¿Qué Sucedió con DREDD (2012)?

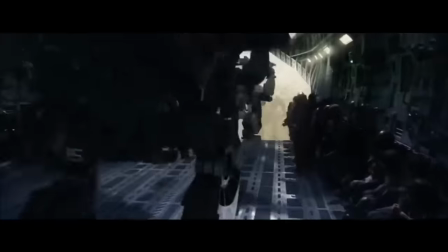242s
Tratando de aprovechar el costo premium de moda de las funciones en 3D luego del enorme éxito de Avatar, las compañías decidieron hacer una versión en 3D de la película.
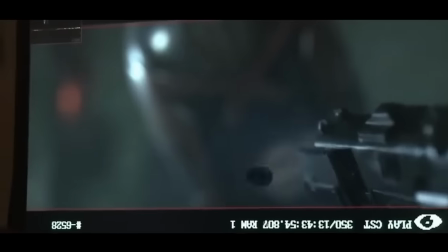251s
Con la producción proyectada en Cape Town, Sudáfrica, a fines de 2010, comenzó la búsqueda de un director.
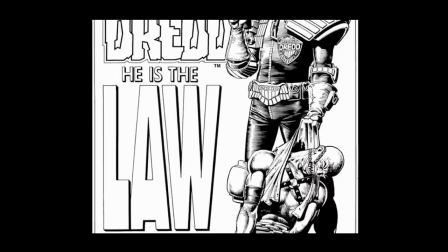257s
Primero, el director de Moon, Duncan Jones, fue sugerido, pero a pesar de disfrutar del guión de Garland, declinó, ya que tenía una visión muy diferente del personaje.
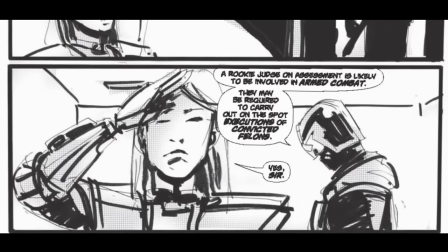265s
Jones dijo que sus ideas eran más locas, oscuras y más divertidas que las del enfoque conciso, agresivo y ágil de Garland. Luego de que Jones la rechazara, el director de Vantage Point, Pete Travis, fue contratado.
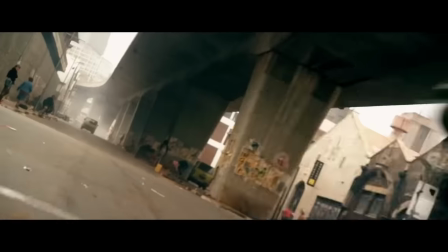276s
Aunque Michael Biehn audicionó para el papel, Dredd sería interpretado por otro conocido del género, Carl Orban.
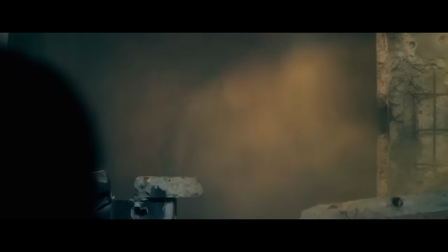282s
El actor, un fan del cómic por años, pasó por un extenso entrenamiento físico para retratar al que sería un hombre bestial, según él.
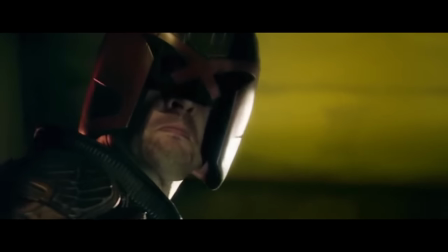290s
Orban fue un actor de método para el personaje, reteniendo la severidad, voz rasposa y casco del personaje en el set,
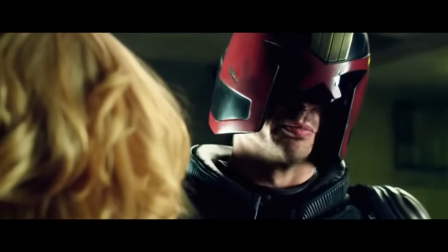297s
generando una vibra tan intensa que miembros del equipo sentían mello de siquiera mirar al seño del actor.
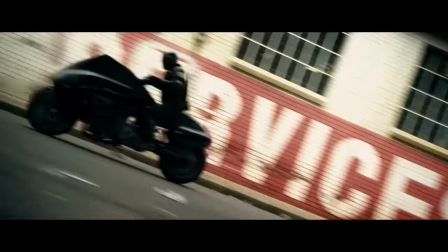303s
Orban también hizo muchos de sus stunts, incluyendo el manejar la motocicleta Lohmaster y adueñándose del papel como todo un experto.
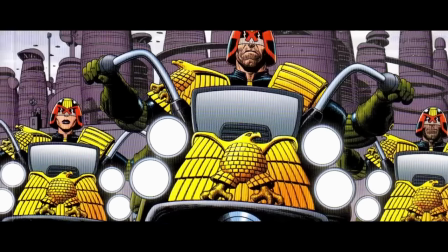311s
Para adaptar la motocicleta Lohmaster de la historieta a una motocicleta 500cc bastante modificada pero completamente funcional,
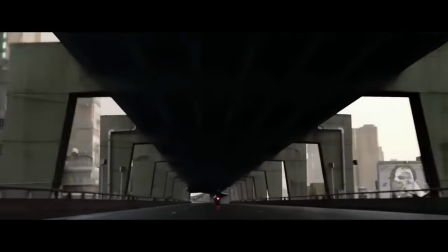319s
se le agregaron las enormes llantas. Cuando se eligió a Olivia Thirlby como Anderson,
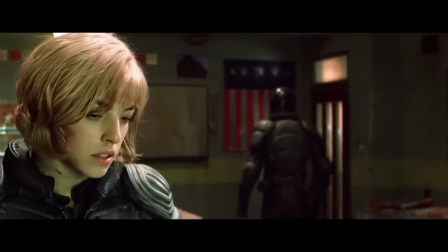324s
ella también pasó por entrenamiento en armas y artes marciales y dijo que su apariencia y actitud estaban inspiradas por la cantante de Blondie, Debbie Harry.
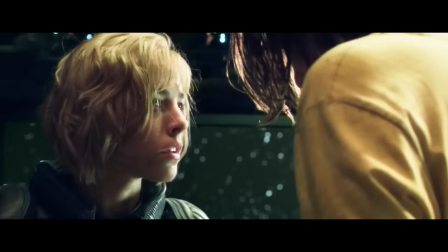331s
Thirlby notó que el personaje era moralmente ambiguo en contraste con la cruda visión blanco y negro de Dredd como justiciero,
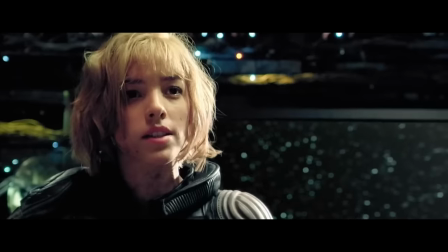338s
diciendo que Anderson opera en un área gris donde todo se exagera o nubla por el hecho de saber lo que sucede en el interior de las personas.
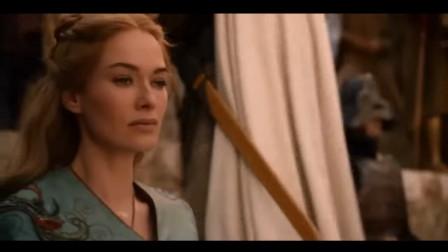346s
A pesar de su ocupada agenda en Game of Thrones, Lena Hedy quería el papel de la escalofriante villana Mama,
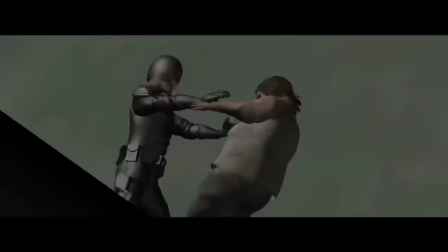352s
quien había sido escrita inicialmente de mayor edad y se suponía sería una de las Fatis, obesos mórbidos de la historieta.
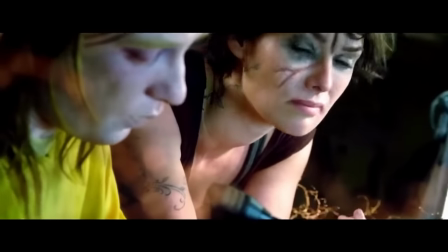357s
Se le dio amplia cancha para interpretar al personaje, con la oportunidad de mostrar sus propios tatuajes y tomando inspiración de la leyenda del punk rock Patti Smith. En palabras de Hedy, creo que Mama es un viejo tiburón blanco que está esperando que alguien más grande y fuerte llegue a matarla. Ya está lista, de hecho desespera porque ocurra. Es una adicta, así que de cierto modo ya está muerta, pero no le han dado el tiro de gracia.
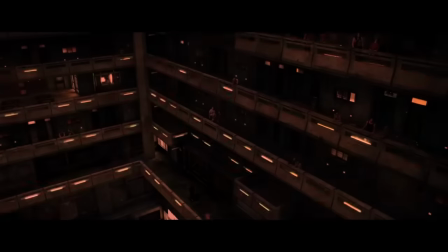380s
Para el diseño visual del mundo en que vive el personaje, se hicieron más esfuerzos para distanciar a Dred de la versión caricaturesca de 1995.
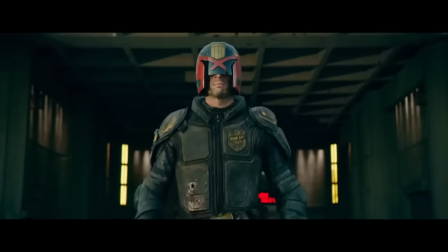388s
Se tomó la decisión de tener a un justiciero más delgado, como un boxeador de peso ligero en lugar de uno masivo al estilo Rambo.
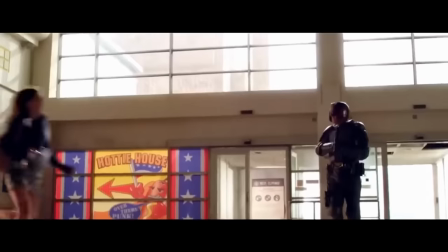394s
El traje insignia del cómic se alteró para lograr una armadura táctica más realista.
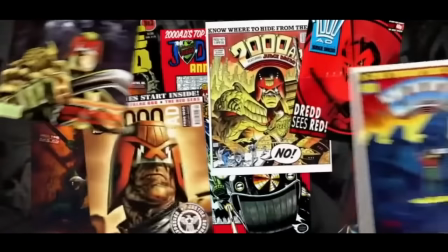399s
Como dijo Garland, si se adaptara fielmente el uniforme, tendrías a alguien que si es apuñalado en el estómago, estaría en graves problemas.
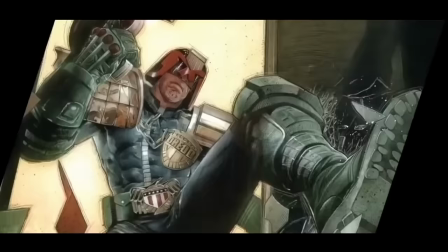406s
Dredd lucha en el frente y requiere protección.
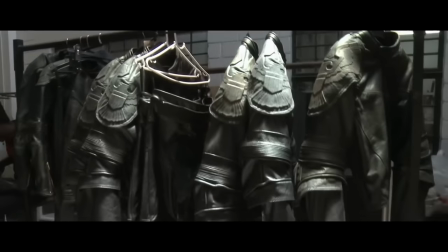408s
Un aspecto que se conservó del icónico traje de Dredd fueron sus ojos cubiertos por un casco policial, jamás removido en el filme.
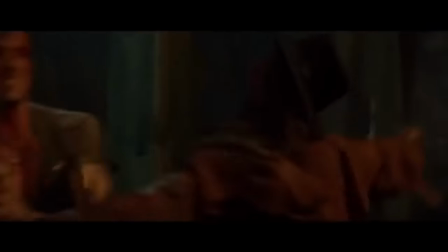416s
Al contrario de Stallone, quien se lo quita a solo 15 minutos de aparecer.
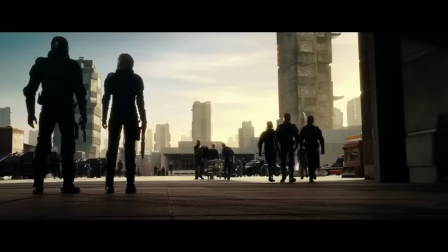420s
Orban dice que la identidad críptica está destinada a reforzar la imagen de Dredd como la representación sin rostro de la ley.
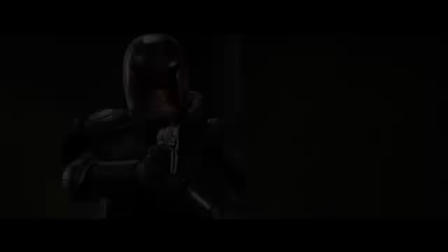427s
Es parte de su enigma. No llegas al final de un western de Sergio Leone y dices, ¡Ay, nunca supe el nombre del personaje!
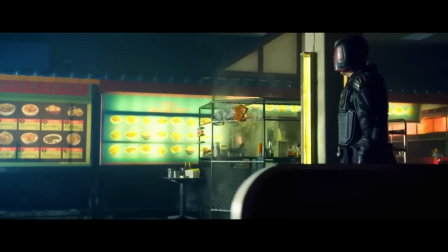433s
¡Eso es irrelevante! Mucho antes de que se contratara un director, Garland ya estaba colaborando con el director de arte, Neil Miller, y el jefe de efectos especiales, John Thumb, para representar la Mega City One y los efectos alucinógenos de la droga Slow Mo.
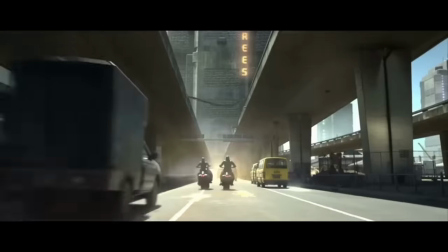447s
Luego de experimentar con muchos métodos y técnicas con balas reales, bolsas de sangre y prostéticos,
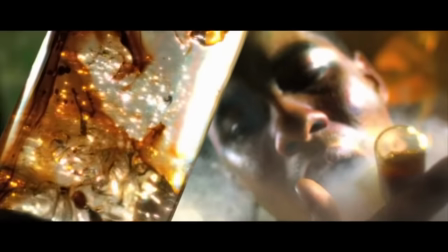453s
el efecto de impacto de la Slow Mo se logró disparando aire comprimido para crear la apariencia de ondulaciones en la piel cuando un maleante recibe un balazo o impacto.
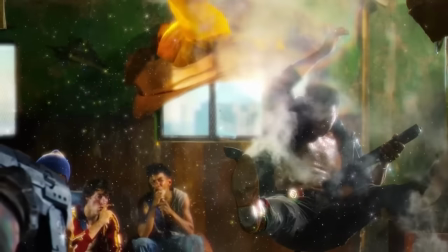462s
Lo más raro es que el sonido que se escucha cuando la gente ingiere la droga fue inspirado por una canción de Justin Bieber, escuchada por Garland a una velocidad de 800 veces más lenta.
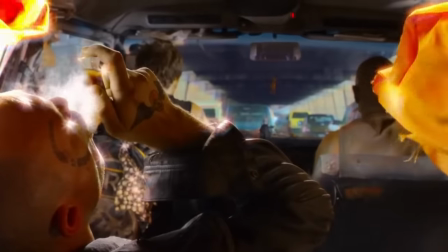472s
El efecto caleidoscópico de la droga se basó en documentales que incorporan métodos de cámaras de alta velocidad para capturar animales en cámara lenta.